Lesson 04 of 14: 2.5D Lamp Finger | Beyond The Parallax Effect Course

Hey there, my name is Cameron. Welcome to Beyond the Parallax Effect. This is Lesson 4. In this lesson, you will learn how to create this second scene based on the 2.5D technique.
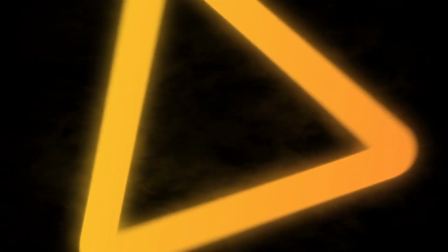The principles learned in this scene can carry across to more advanced setups, so let's dive in and get started.
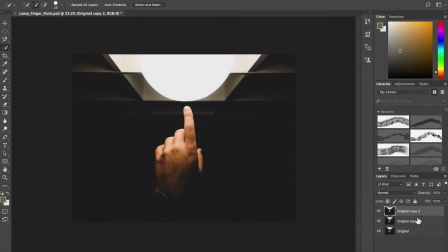To create this scene, begin in Photoshop. Duplicate the layer 3 times. Rename the bottom layer Original, the top layer Hand, the next layer Light, and finally the last layer Background.
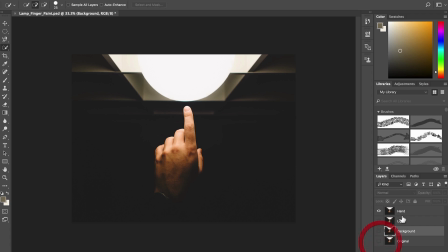Use the Quick Selection tool to select the hand and refine.
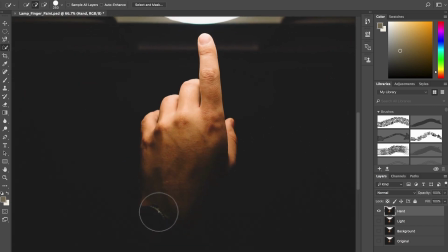Because the hand somewhat blends into the dark background, the selection does not need to be perfect.
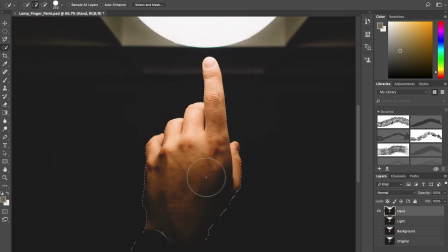Imperfections will be hidden by the dark background. Click on Select and Mask to feather the edges.
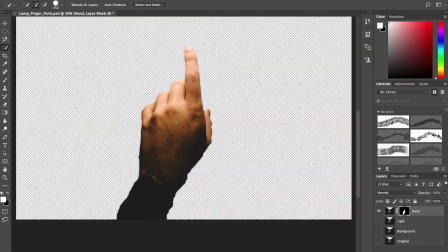Create a new layer mask on the hand layer. Select the light with the Quick Selection tool and create another layer mask.
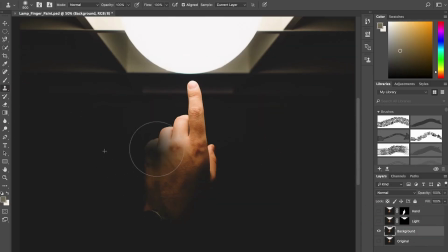Next, select the clone brush and paint away the hand from the background.
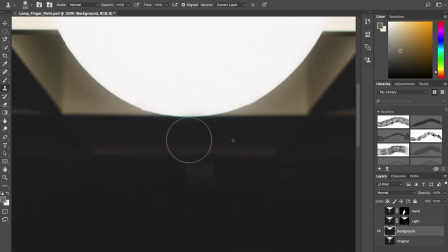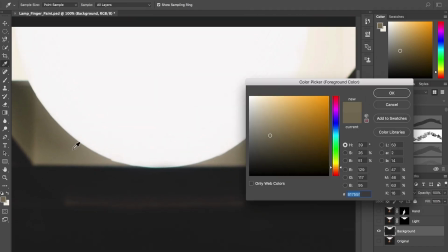Lastly, click on the foreground color and select a hue of brown right next to the light.
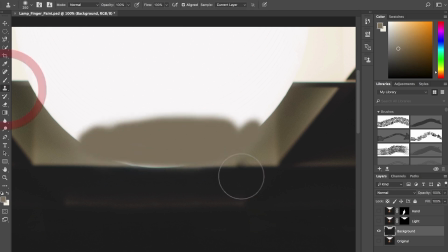Using the brush tool, paint over the light with the newly selected foreground color.
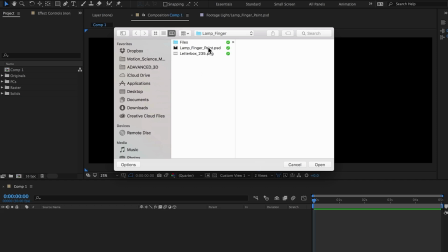Import the Photoshop file into After Effects and select Retain Layer Size.
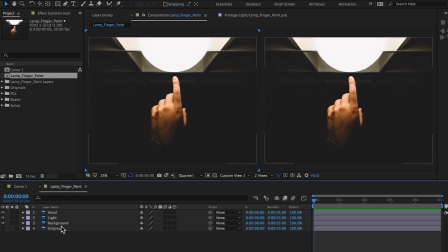Delete the original layer and make all layers 3D.
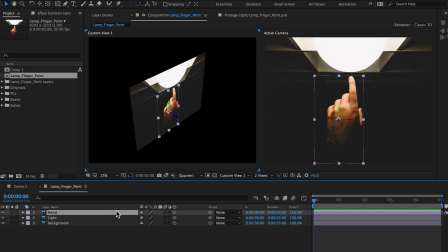Position the hand away from the background and set a keyframe.
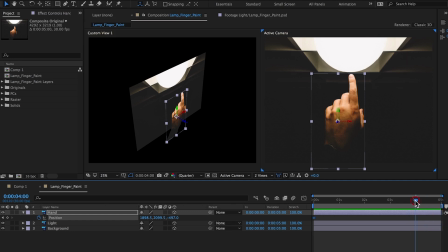At the end of the timeline, move the hand up along the Y position, making it appear that the hand is moving from out of frame into frame.
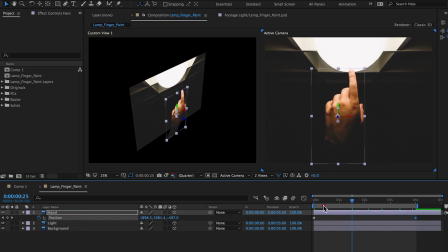Position the background layer back in Z-space.
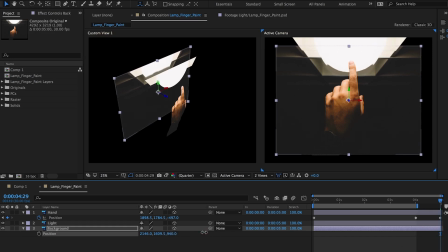Move it back enough to really create some dimension separation between the background, light, and foreground hand.
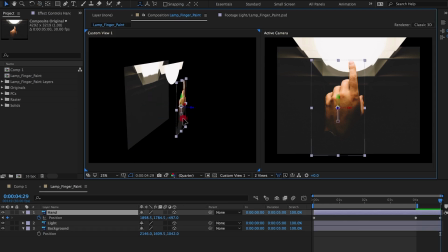The foreground hand could use some more separation on the Z-axis. Select both keyframes and move one of the sets of keyframes further forward in Z. Because both keyframes are selected, both keyframes should move together without disrupting the animation.
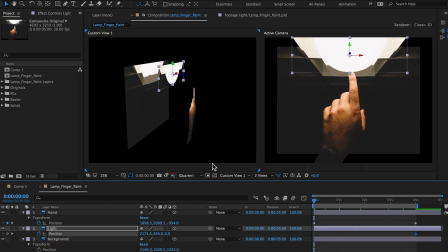Keyframing the light with a very slight move on the Y-axis will make it appear to have more dimension separation from the box it sits in. This is a very subtle move, but adds to the overall parallax.
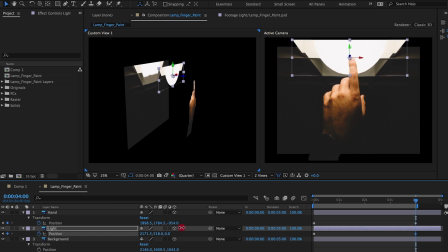Be aware of light positioning so that it still hides the cloned box in the background. Again, select both keyframes of the hand and reposition.
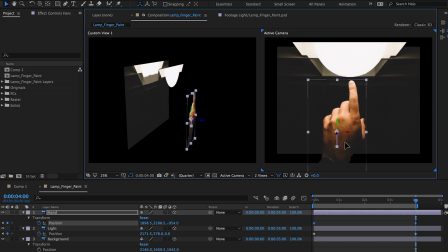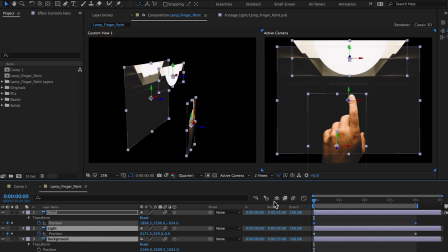Enable motion blur for all 3 layers and the timeline.
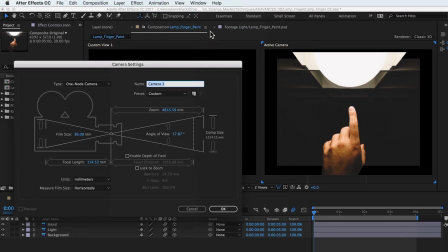Create a new 35mm camera. I prefer the one-node camera for simple movements like this scene.
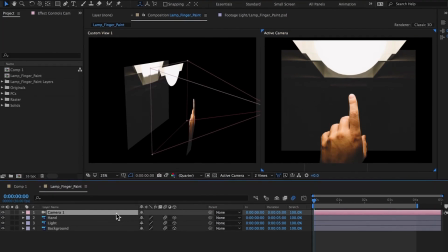Set a keyframe on the X rotation and slightly tilt the camera down.
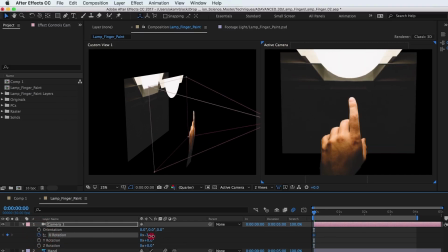Move to the end of the timeline and slightly tilt the camera up.
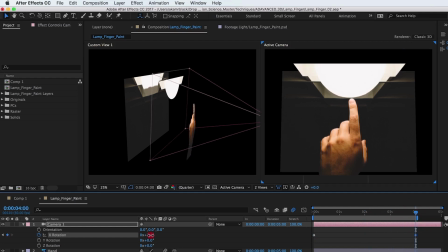This slight camera rotation on the X axis brings a little more motion to the parallax effect.
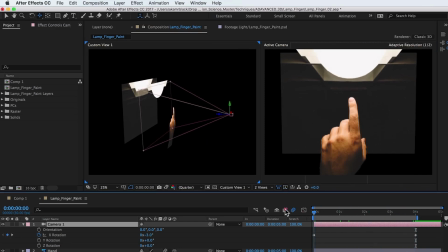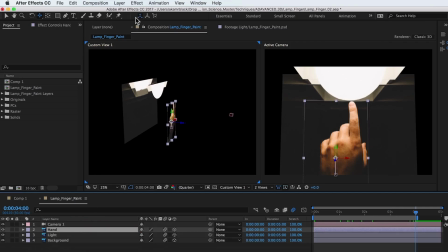Select the hand and the puppet pin tool. Begin to add pins to the joints of the fingers.
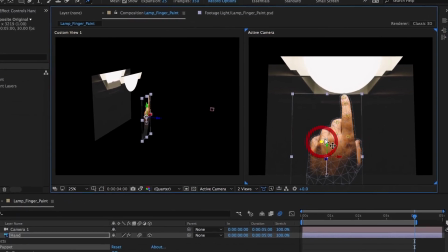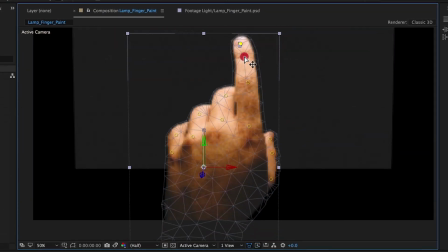Set keyframes and start to push and pull the hand pins until the hand motion looks believable.
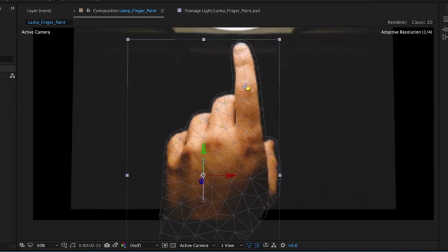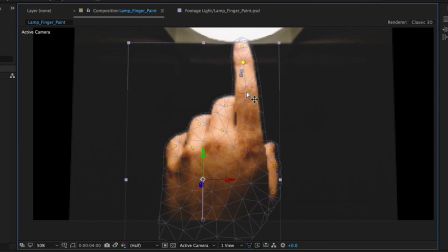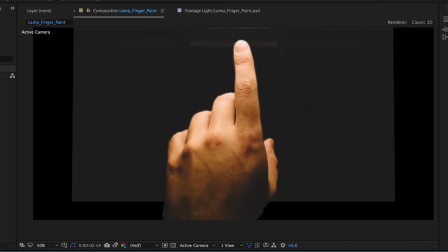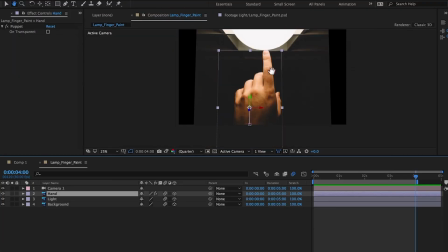The light needs to be pre-composed to add the glow effect. If the light layer was imported as document size versus layer size, this step would not need to happen.
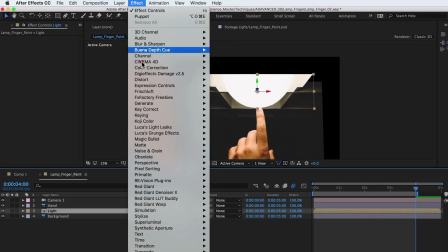Add the glow effect found under Stylize, Glow.
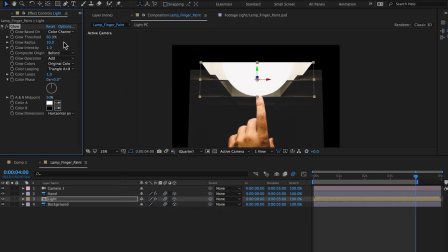The glow radius needs to be substantially increased to give off the effect of a bright light. Option or Alt-click on the glow intensity parameter. This enables an expression to give the light a flicker effect.
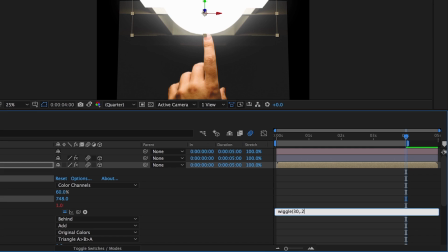The wiggle frequency should be a high number like 30, while the amplitude should be a low number like 0.2 to create a subtle but fast flicker.
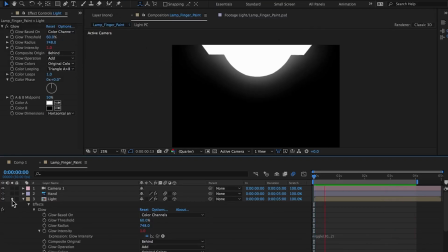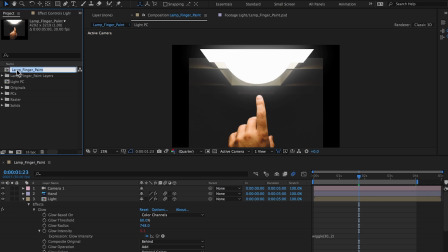Select the comp in the project window and hit the return key on the keyboard. Rename the comp Composite.
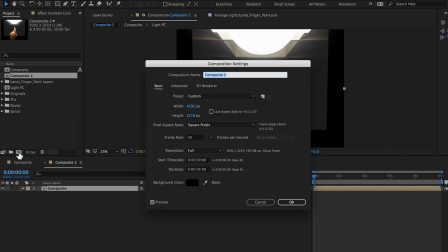Click and drag this comp to the new comp icon. Name this new comp Output and set it to 1920 by 1080.
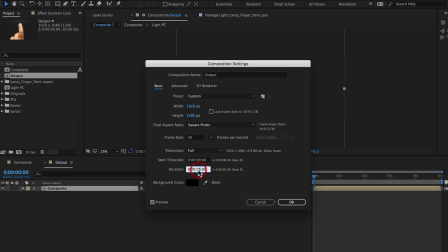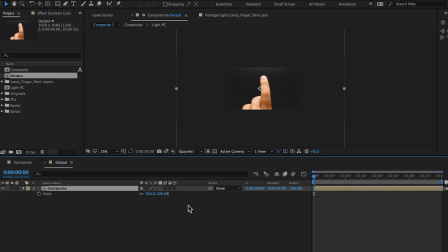Scale the composite comp down. This layer composite will remain 2D, but by keyframing and moving the layer up over the course of the animation,
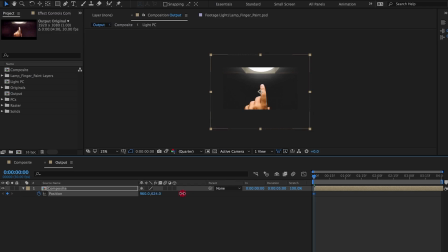it makes the layer appear to have more of a camera move.
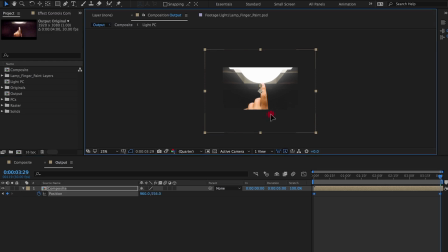Selecting the word position selects all keyframes so that they can be moved in a group without disrupting the animation.
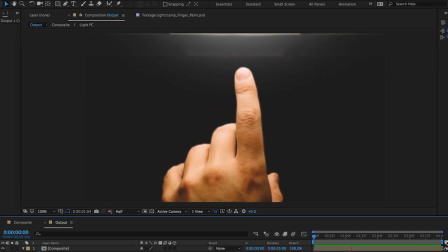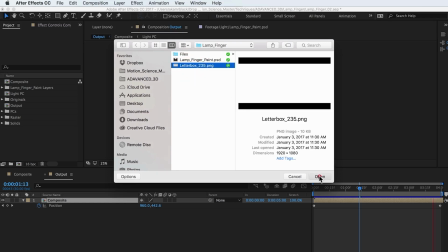Import the letterbox PNG. At this point, the animation could be considered done.
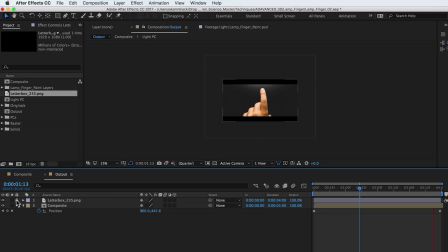The movement and overall composition look nice.
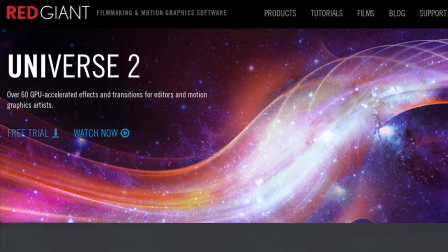I chose to add an additional look to the composite with the Red Giant plugin suite Universe.
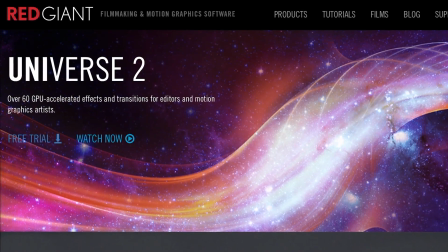This is a relatively cheap plugin suite that is chock full of useful plugins and is used sparingly throughout this series.
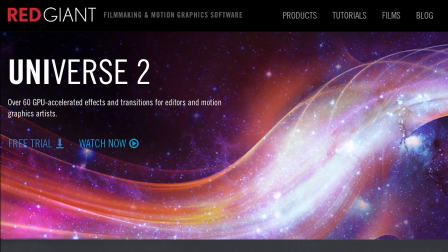Check it out if you're not familiar with the plugins. There is a free trial.
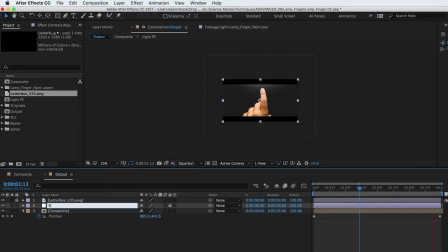Add a new adjustment layer, duplicate it twice, and name accordingly.
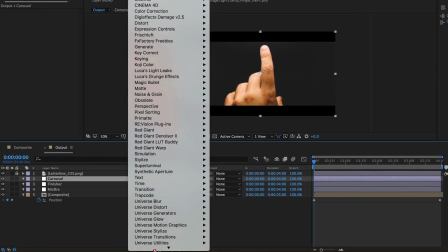Each adjustment layer shown here is named according to the plugin that is used on that layer.